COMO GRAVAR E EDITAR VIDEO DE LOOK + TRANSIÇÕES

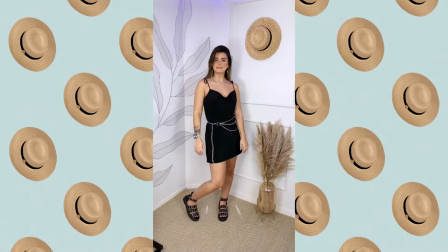Essa é bem simples,
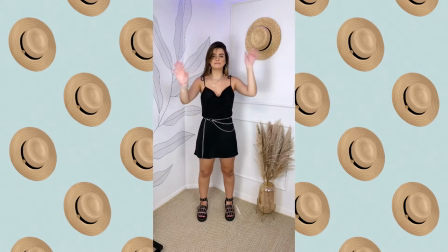é só você chegar aqui, a bolsa tem que estar do seu lado pra você não precisar sair do lugar pra poder pegar ela, senão cagou tudo. Tá aqui fazendo sua pose, dá um toquinho aqui ó, daí você pega a sua bolsa calmamente, coloca aqui no lugar e agora você vai repetir o mesmo movimento.
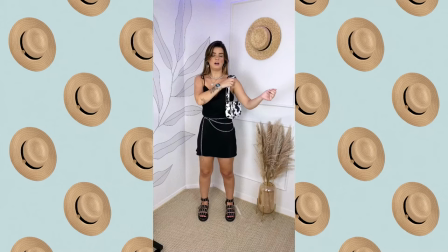Começa a fazer essas poses Você não vai fazer A mesma coisa do negócio aqui Você não vai fazer aqui, ó Esperar E depois coloca a bolsa Começa aqui e depois tira Isso vai ficar muito forçado Você tem que fazer o movimento completo Como se você tivesse realmente
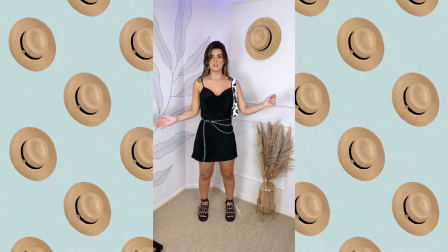Tocou, apareceu, não é? Tocou Aí você vem, tira, bota a bolsa Bota a mão aqui e tira Isso vai ficar forçado Então você tem que fazer tudo
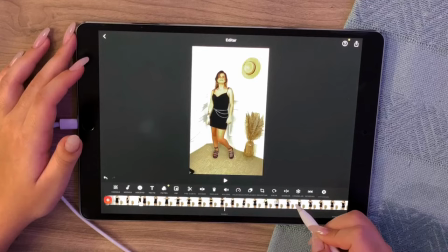Encosta e tira Quando botar a bolsa também Encosta e tira Entendeu? Botei na edição agora. Essa transição do toquinho no ombro é bem simples. Você vai cortar, ó. Quando o dedo encosta no ombro, ó.
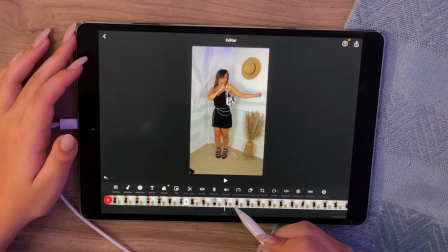Ali. Corta. Agora a gente vai vir aqui. E na hora que o dedo encosta no ombro de novo aqui com a bolsa já.
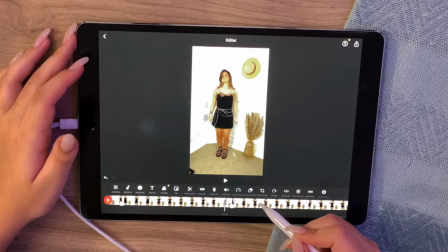Corta. Apaga o clipe do meio. E o resultado.
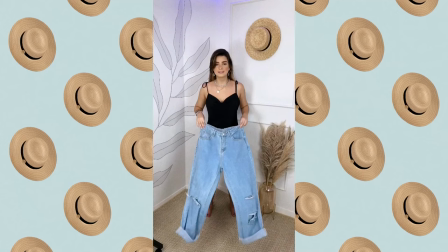Fica perfeito, né? Agora eu vou mostrar pra vocês como é que faz a transição.
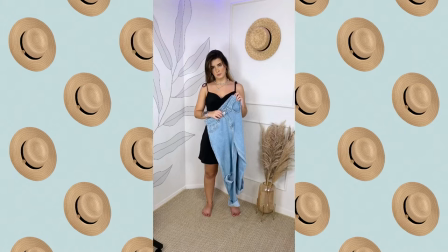De quando você faz assim e aparece vestido com a peça. Primeiro, a calça tem que estar fechada,
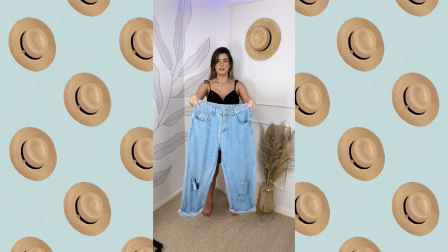tem em cima com o zíper e botão Porque ela tem que ficar exatamente do jeito que ela vai ficar quando você estiver vestida Pega ela aqui de frente,
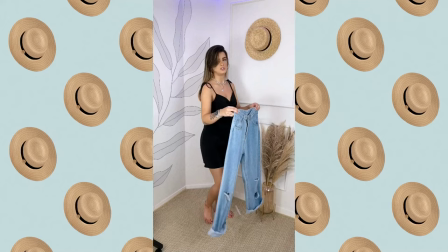joga ela aqui e você vai fazer um movimento Como se você estivesse tentando entrar na calça Vou fazer de lado pra vocês verem Vocês vão fazer assim, ó Entendeu?
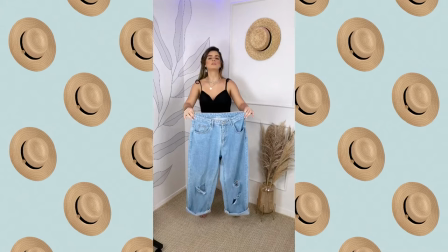Então é isso, esse é o movimento Quando se fizer assim, ó Você vem com a cintura também Porque aí vocês vão encontrar a cintura com a calça e vai dar o impacto Agora que eu já tô aqui vestida,
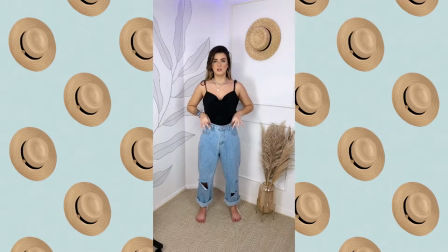é só você repetir exatamente o mesmo movimento. Você segura aqui em cima do seu costo, que é onde você tava segurando na peça solta. É como se você te fizesse aqui. Então você segura aqui por dentro e vem aqui, ó. E solta.
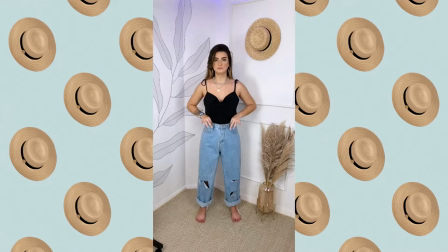Na hora que você chegar aqui na frente, você solta a mão, entendeu? Então você vem aqui e solta e começa a fazer suas fuzas.
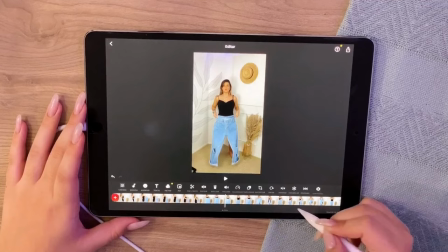Agora aqui a transição de vestir na calça aqui, só jogando a calça no corpo, ó. A gente vai cortar aqui, ó,
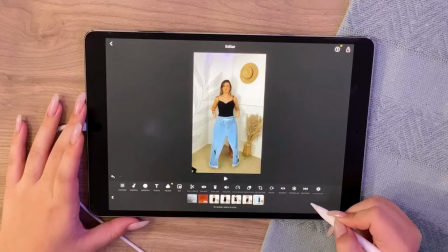no momento que a calça encosta no meu corpo, ó, antes de fazer isso aqui completo.
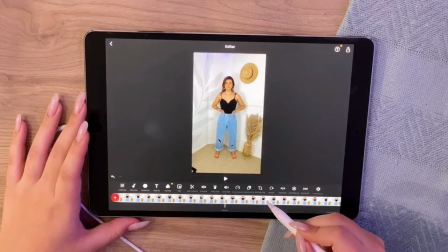Se fizer isso aqui completo, vai estragar a transição. Quando vem aqui, ó, encostou aqui, encostou o cos, já corta. Agora aqui com a calça já vestida, ó, a gente vai cortar no início do movimento que a gente faz, ó, bem no inicinho.
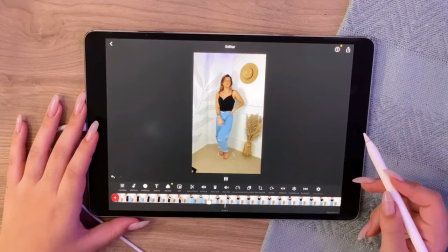exclui o clipe do meio e o resultado como se fizer assim, ó.
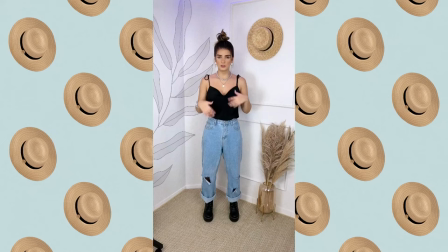Fica perfeito também, né? Eu repeti a mesma transição do pulinho pra poder colocar a bota, não vou colocar outra vez. E agora a gente vai fazer uma transição pra pegar a bolsa e o óculos ao mesmo tempo pra poder dar uma acelerada aí. Então a gente vai fazer o seguinte, a gente vai dar uma instalada aqui no meio e aí a gente coloca a bolsa e coloca o óculos e dá uma instalada aqui de novo.
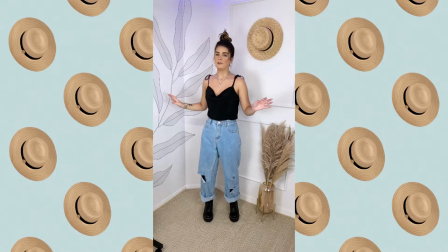Lembrando sempre de fazer o movimento completo. Você não vem aqui E para E depois começa aqui de novo E volta sem não, entendeu? Você vai fazer tudo E volta como se você fosse continuar o vídeo E vem de novo E aí continua de verdade, entendeu? Vamos lá
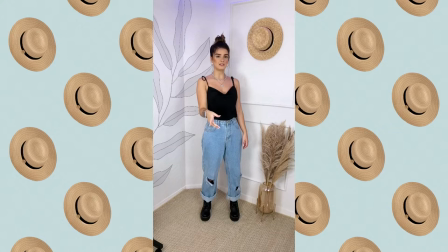E lembrando também sempre de fazer a mesma expressão Que você fizer, se tiver sorrindo, faz sorrindo Se tiver buscando,
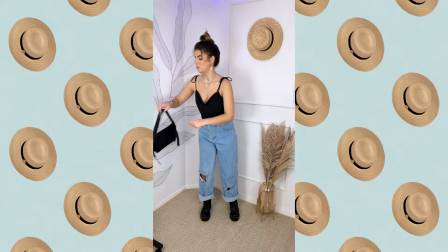faz buscando Faz tudo igual Vem aqui, fiz E agora eu vou fazer aqui Colocar minha bolsa
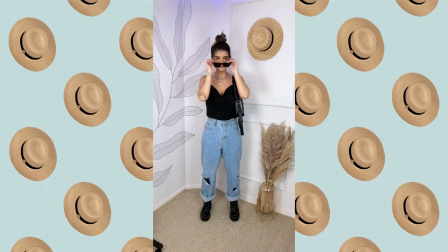Colocar meu óculos e repetir toda outra vez.
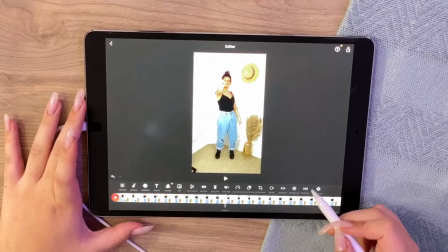Agora aqui a transição está lá no dedo aqui na frente, ó. A gente vai ampliar isso aqui, ó, pra gente pegar exatamente o momento do estalo do dedo.
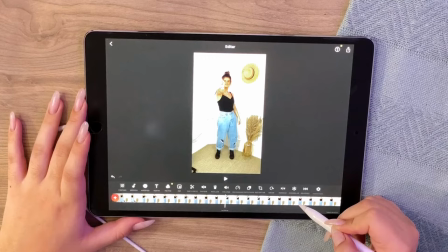Ó, a gente vai pegar aqui, ó. Aqui instalou, aqui antes de instalar o dedo. Aqui o dedo já tá instalado, aqui não.